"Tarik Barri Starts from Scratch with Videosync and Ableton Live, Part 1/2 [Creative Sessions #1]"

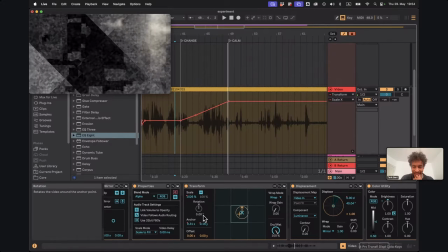3576s
Okay, and let's have the Y also go down a little bit more. Okay.
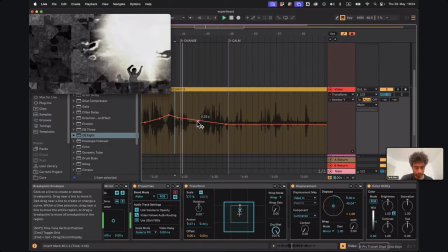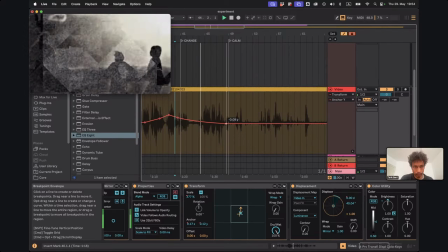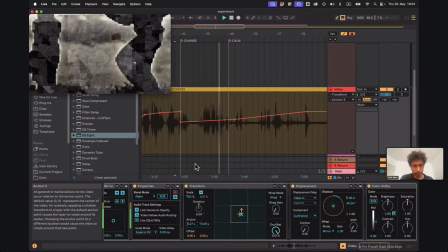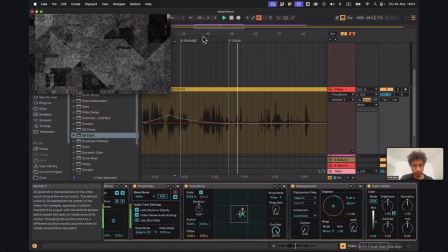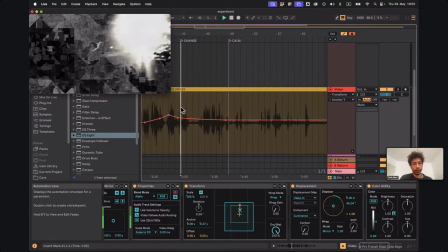3609s
What was talking about? Color. Okay, yes. How do I bring some color in here in a way that doesn't ruin the atmosphere, but contributes to it?
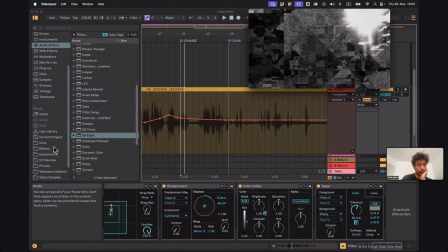3622s
Let's just take what may seem obvious and do a device that starts with color. A color mixer, Colorize. Colorize.
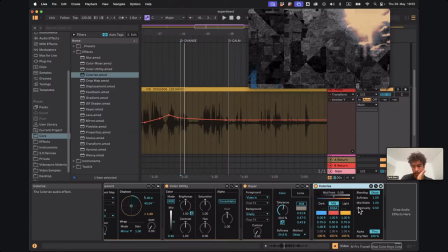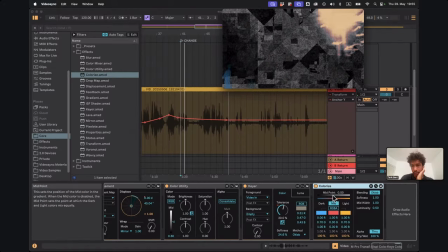3641s
Yeah, I guess this could be nice. This is the default setting. Let's see what happens with the default setting. Oh yeah, I like what happens when I set luminosity to 0.
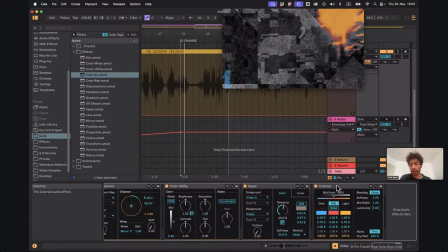3662s
Actually, first I'm just going to show what the Colorize does in general by putting it on the main track for a second.
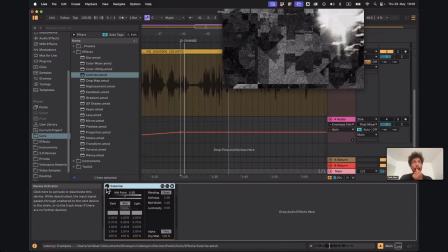3670s
So this means that, by the way, I'm right now not really looking at the chat. Jean-Paul, please let me know if there's any cool questions or whatever that I should pay attention to. Yeah. Also, definitely suggestions for how to approach this.
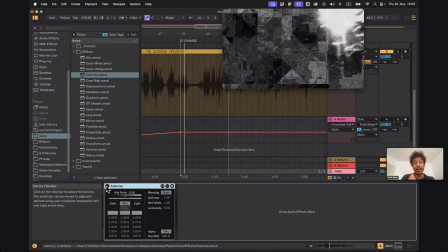3687s
I'm very open to that. The Colorize, I'm putting it on the main track just to show what it does.
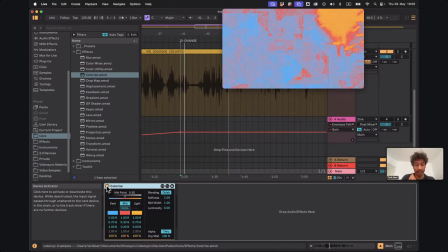3692s
The Colorize, it takes, it takes dark gray, how you call it? So like the darkest and the lightest colors become
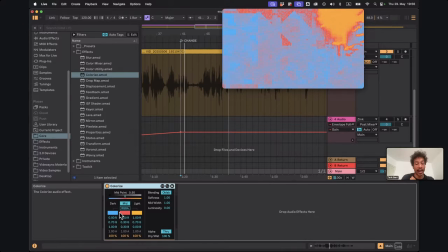3708s
in this case they become blue and yellow, and the middle colors they become red. I can set how strong I want the separation between colors to be.
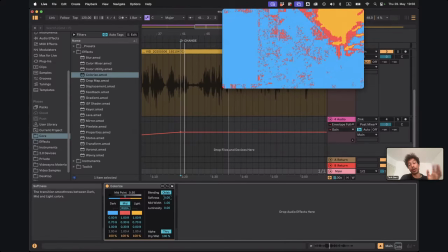3721s
I can make it super extreme, so it is now everything's either one or the other color, and if I increase the softness it becomes way more smooth. And of course I can set the nature of the colors that I want there to be.
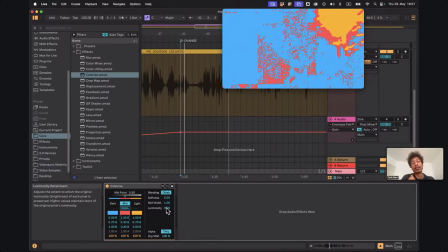3737s
And I can define whether I want to preserve the original
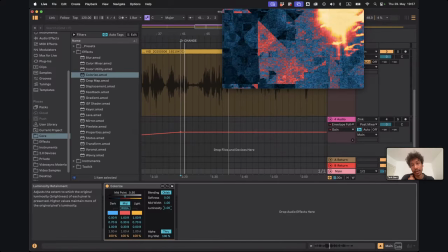3742s
luminosity or if I just want to completely overwrite it with the colors. So when I turn this device off, you can see that it preserves the luminosity, but just adds some color.
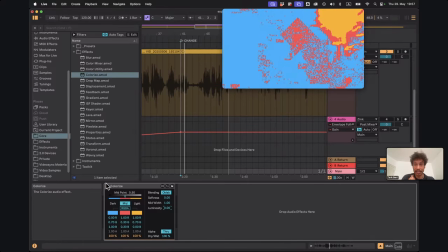3756s
Or I can completely ignore it, and you see luminosity just is completely ignored. So this one, I want to keep luminosity because I want to have some sense of it still being natural.
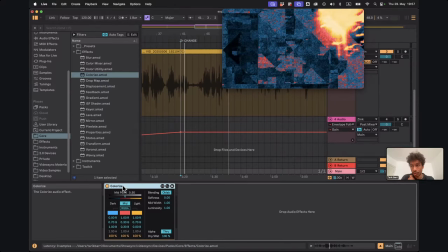3770s
I want to put this on top of the
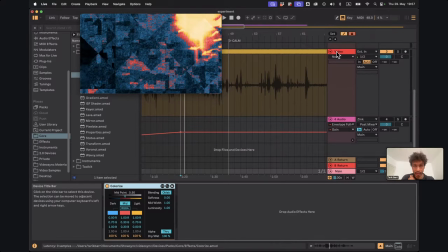3777s
video. Come on.
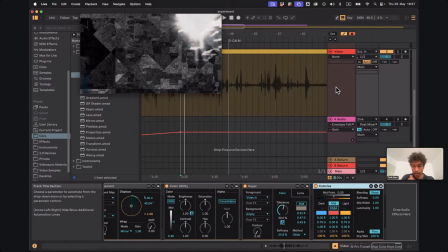Actually, no, I want to remove the luminosity to make it much more extreme. And let's see. Oh yeah, and the dry wet. I do want to automate the dry wet
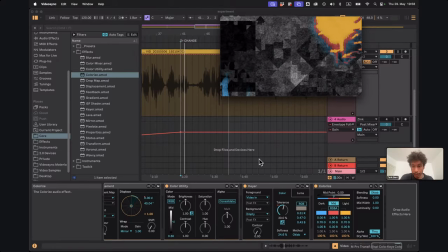3797s
because I want the color only to appear at this point of a change.
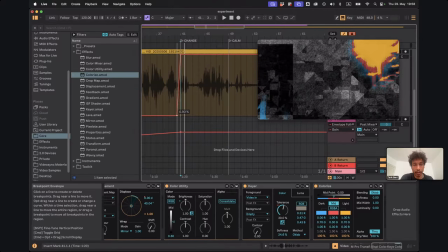3804s
So this is where all of a sudden color. Let's see what this looks like.
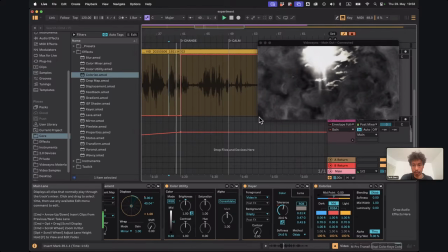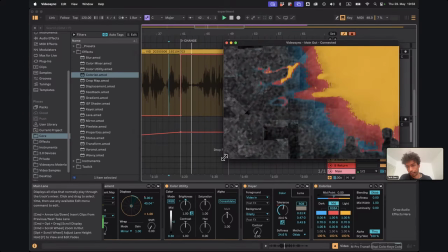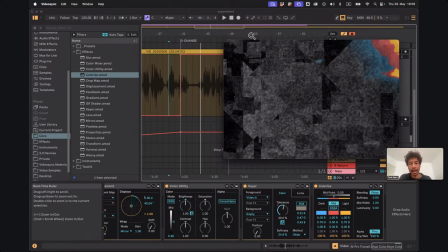3820s
I'm bothered by the fact that I'm not having these people in full view right now.